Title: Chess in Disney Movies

Hello my name is Lauren and welcome to The Theoretical YouTube channel where I work a million times faster than my brother and he still gets half the credit. But seriously though, Kai's still working on his own video this week and so you're stuck with me. Again. Yay. So I was sitting in the first 10 minutes of the Disney movie Frozen the other day in order to figure out the layout of the castle of Arendelle, as you do, and I noticed this chessboard which proves that the room that Elsa prepares for her coronation in is the same room that Ani is locked in at the end of the movie by Hans. But more importantly, it reminded me of this chessboard from Tangled, which reminded me of the one from Brave, which reminded me that I talk about this kind of stuff on the internet and this would make a great video!
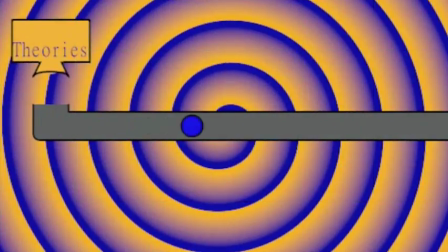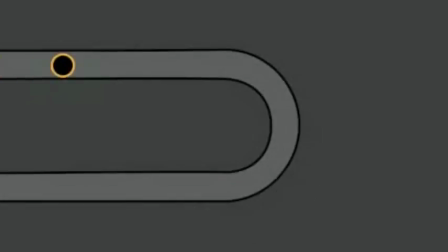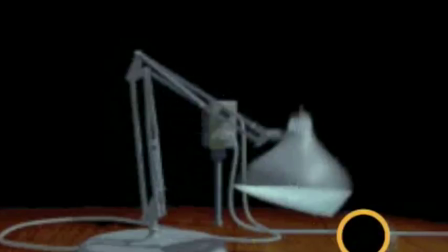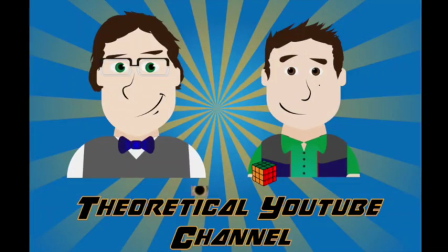So how many chessboards are there? There's the ones from Frozen, Tangled, and Brave, but also in the first parent trap, Beauty and the Beast, The Great Mouse Detective,
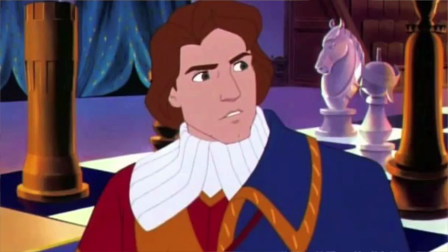Aladdin, Toy Story 2, The Hercules Cartoon, Pocahontas 2, The Pirates of the Caribbean on a ride and Alice through the Looking Glass.
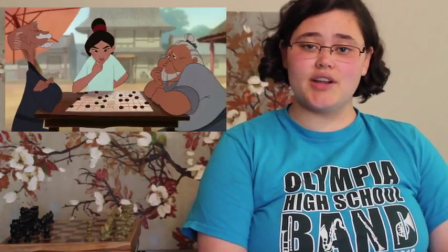On a semi-related note, Mulan plays Chinese checkers and there's a normal checkers board in the rescuers down under.
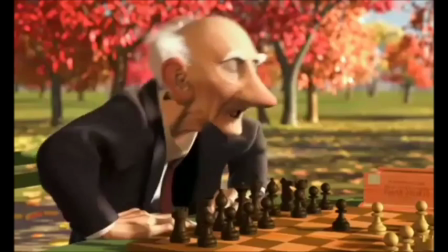Not to mention, Pixar made a whole short about chess called Jerry's Game, which premiered in 1998 alongside A Bug's Life.
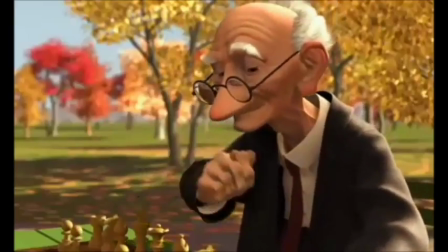The short involves a man named Jerry playing chess with himself. Actually, it's interesting to note that Jerry also appears in Toy Story 2 as the toy repairman who repairs Woody's arm at Alice's toy store.
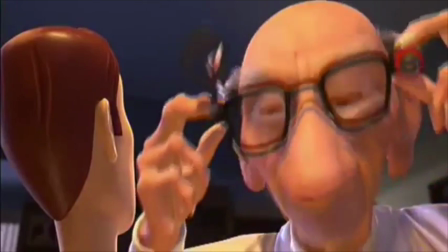You can even see his chess pieces in his tool kit. But why do chess boards keep appearing all over Disney movies? Well, for one thing, it's an easy symbol. Chess is one of the oldest and best known games in modern culture. It's a great example of something that's easy to learn, but hard to master. Chess itself is a reference to medieval styles of government and battles, there being six pieces called the Queen, the King, the Bishop, the Knight, the Rook, and the Pawn.
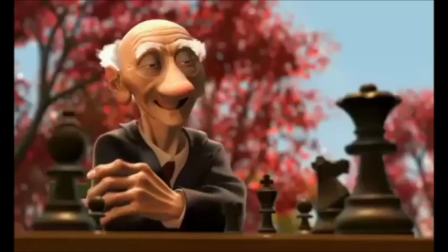Each piece has a different social significance as well as military capability. The game is all about strategy and thinking multiple steps ahead of your opponent. In media such as movies, in order to communicate information to an audience, filmmakers will often use such things as shortcuts in order to get across their point. For instance, if they wanted to convey a character as cunning or intelligent, they might play a game with chess.
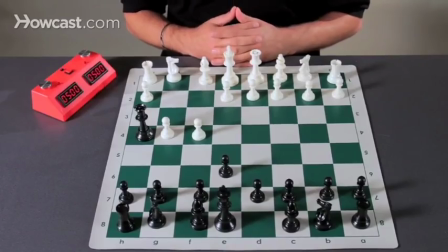Most evident in a lot of examples is the end of the game. The phrase checkmate refers to when one player has the opposing king cornered.
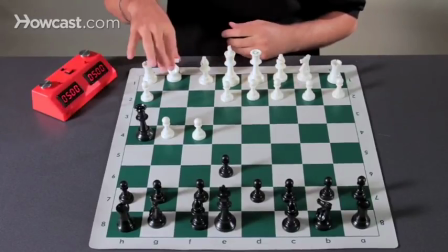The only way to win is to threaten the king and make it so that he has no possible escape.
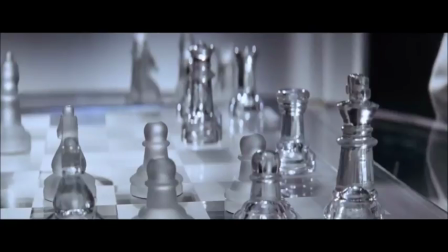This makes a common scene for villains because it shows their crafting nature and may highlight a plan that they use against their opponents.
In chess the pawns go first.
However, chess can also be a symbol of the upper class as it can show education, history, and sometimes eloquence. Chess can be a portrayal of a juxtaposition of ideas. It's literally black and white at odds with each other.
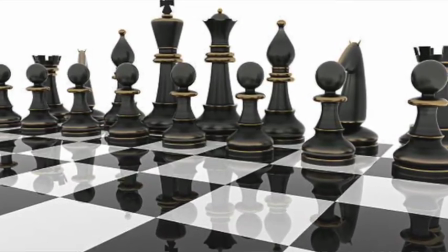The chess board is also visually intriguing. It's checkered and perfectly square. The pieces are tall and imposing and have enough flexibility in design. to appeal to an artistic standpoint.
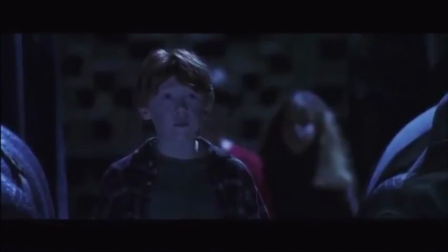Take Harry Potter and the Sorcerer's Stone. Yes, I know it's not Disney.
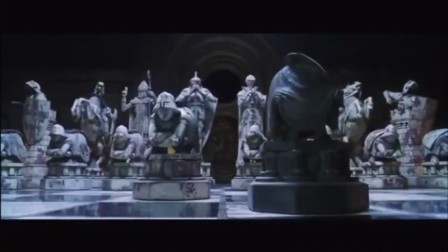When Harry, Mern, and Hermione face McGonagall's chessboard, they initially think it's a graveyard, and even though the pieces don't look like a standard set, we can still tell who they're supposed to be.
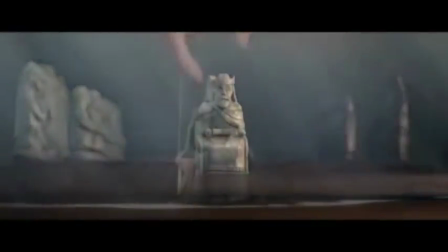But how does Disney use chess? Well, Brave has the most direct interaction with the game, making it a major plot point.
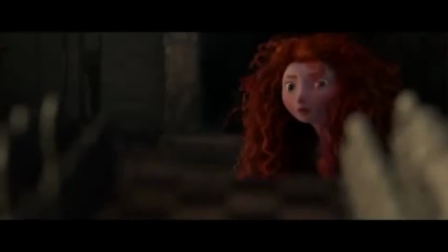They use chess from a historical standpoint, and it represents balance. Tangled and Aladdin use it as an example of a game.
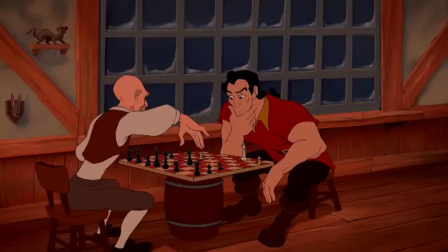Beauty and the Beast goes for an intellectual standpoint as a way to point out a flaw in Gaston.
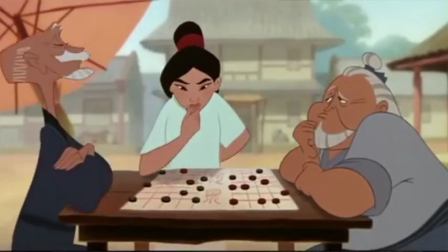Mulan plays Chinese checkers for the opposite reason as it shows her intelligence.
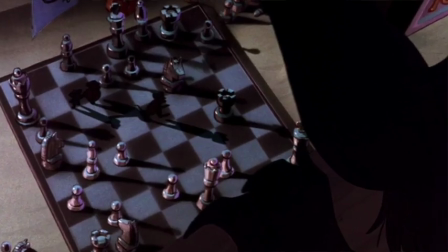The Great Mass Detective uses chess as a form of scale and a set tone, though shadows add a lot to the scenery.
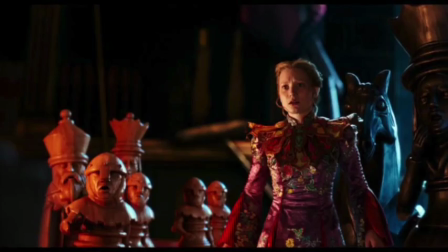Probably the most in-your-face example of using chess as a symbol is from Alice Through the Looking Blast.
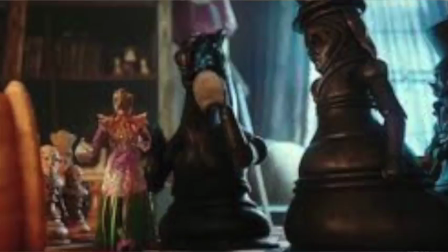Now by no means is this movie accurate to the book it's based on, but this scene is probably the best connection.
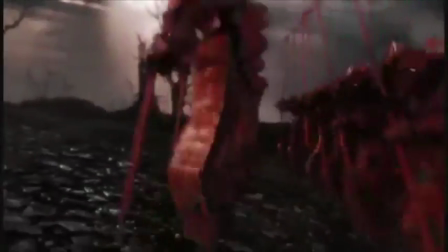If the first Alice story is set in a world of card games, and the second one is all about chess.